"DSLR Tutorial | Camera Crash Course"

What's up guys, I'm JD from Affinity Collective Tech. One of the most important things when it comes to making videos is knowing how to use your camera. Today we're going to go over the basics to using your DSLR to shoot great quality video.
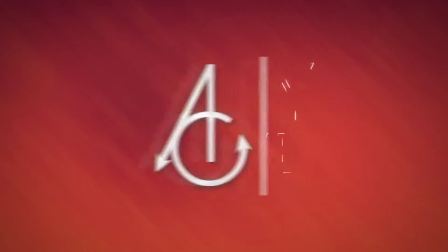Today I'll be explaining the basic settings and general guidelines to use when shooting video on my Canon T5i. However, these settings are nearly universal and will work with any DSLR.
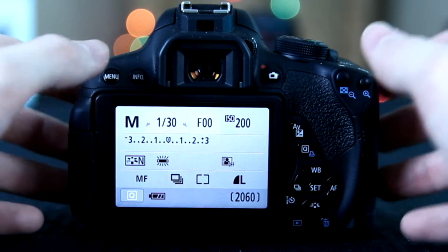One of the first things I do when I get my hands on a new camera is put it into neutral color mode.
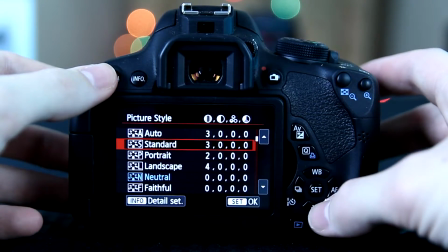Most cameras come with a number of different color profiles, however this can make color correction in post more difficult,
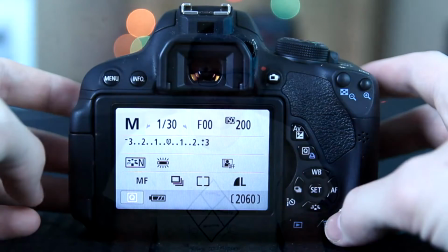so I'll always set it to neutral color mode or an equivalent profile. Neutral color mode is self-explanatory. It records all the video in neutral colors without adding any special colorization. This gives you as an editor more flexibility since you have a more accurate representation of the footage. The next thing I'd suggest doing is turning on grids in the options.
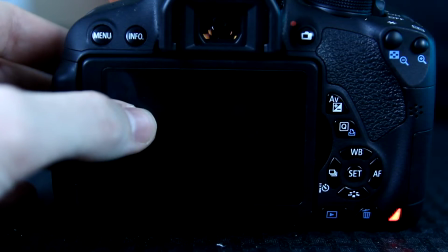I personally like the grid on my LCD display because it helps me to compose my shot and follow the rule of thirds.
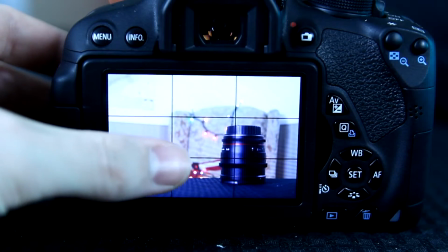It makes it quick and easy to line up your shot how you want.
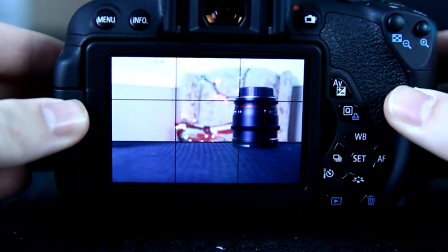The rule of thirds is a general rule that states when composing a shot, your subject should only take up about 1/3 of the frame you are working with.
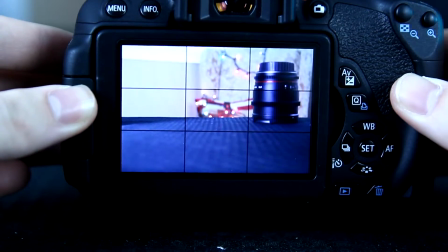Your subject can fill the left, middle, or right parts of the frame, and if the subject is horizontal, it can fill the top, middle, or bottom instead. Keep in mind that this rule can be broken. Aside from the rule of thirds, turning on the grid will allow for an easy way to check that your shot is level with the object you are recording. Pan up or down to a straight line in your scene and line it up with the grid. If the straight line in your shot and the grid line up, your scene is level.
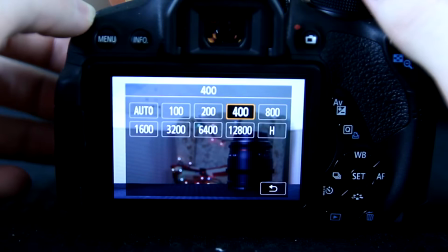Once my scene is set up how I want it, I set my ISO. ISO can hurt the quality of the video you are shooting if it is not set correctly.
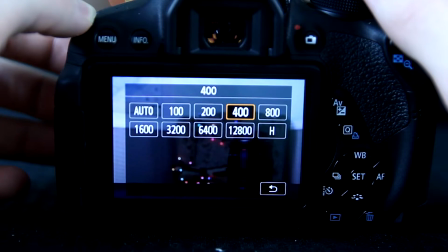It changes how sensitive the camera sensor is to the light being let in. When the ISO is increased, it can start to add grain to the footage. Set your ISO as low as you can with the lighting you have on hand. If you don't have enough light in your shot and you have to increase the ISO above 400, consider adding another light source.
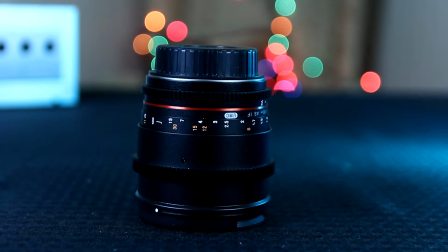You can set your camera's ISO below 400 once again. Our next topic is shutter speed. You need to determine the FPS you want to produce your content in and then set your shutter speed as close to that number as possible. We upload videos in 30 frames per second, so we set our shutter speed to be at 1/30.
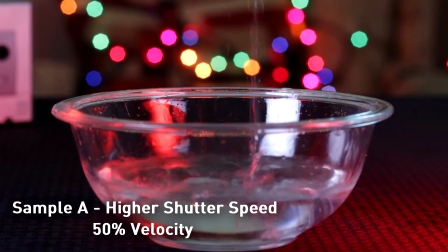The higher your shutter speed, the more choppy your video will feel.
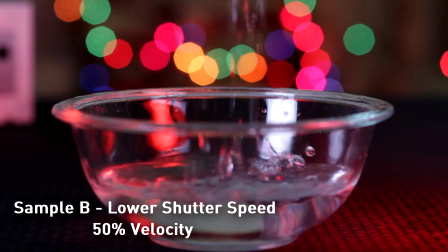While the human eye can't really tell the difference between 30 and 31 frames per second, there is a huge difference between 30 and 60.
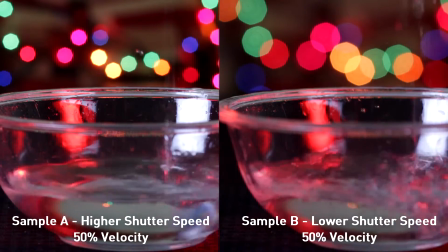If you're shooting slow motion footage or an action scene, then you want to set your shutter speed to something faster like 1/120,
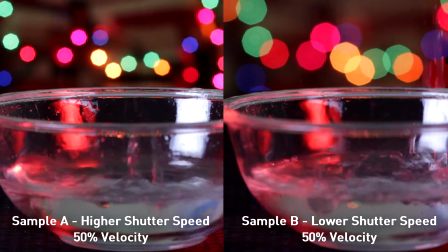so that in post it can be slowed down without losing any frames. Our last setting to change is aperture.
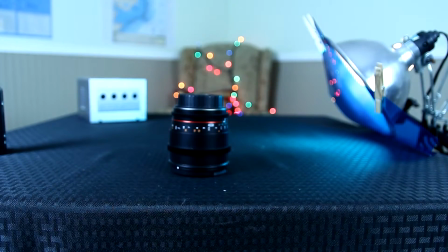The aperture controls the depth of field in your composition and also affects lighting factors.
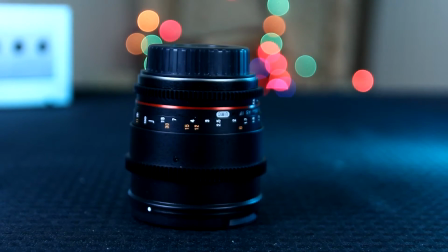The big beautiful bulbs of light you see in our product B-roll is called bokeh. To create such shots, we increase our aperture to something around 2.8 or as large as we can get the aperture to open, and then we focus in on that subject.
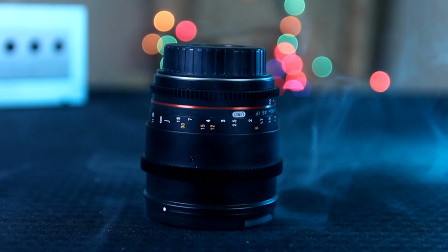This creates a depth of field between the subject and your background. This blurs out the background and helps draw the attention of the viewer to what we want them to see. The only way to become truly proficient with your camera is to practice. Go out and shoot nature on a sunny day. The best light source in the world is the big old burning ball of gas floating in the sky. Think about how you're composing your shot. Make sure to follow the rule of thirds and work with different apertures, shutter speeds, and exposure levels. Make sure to share your work of art with us by tweeting to @AffinityCole. Let us know in the comments below if you have any additional questions about your DSLR, and while you're down there, drop a like and consider supporting the channel by subscribing. As always, we'll see you guys next time.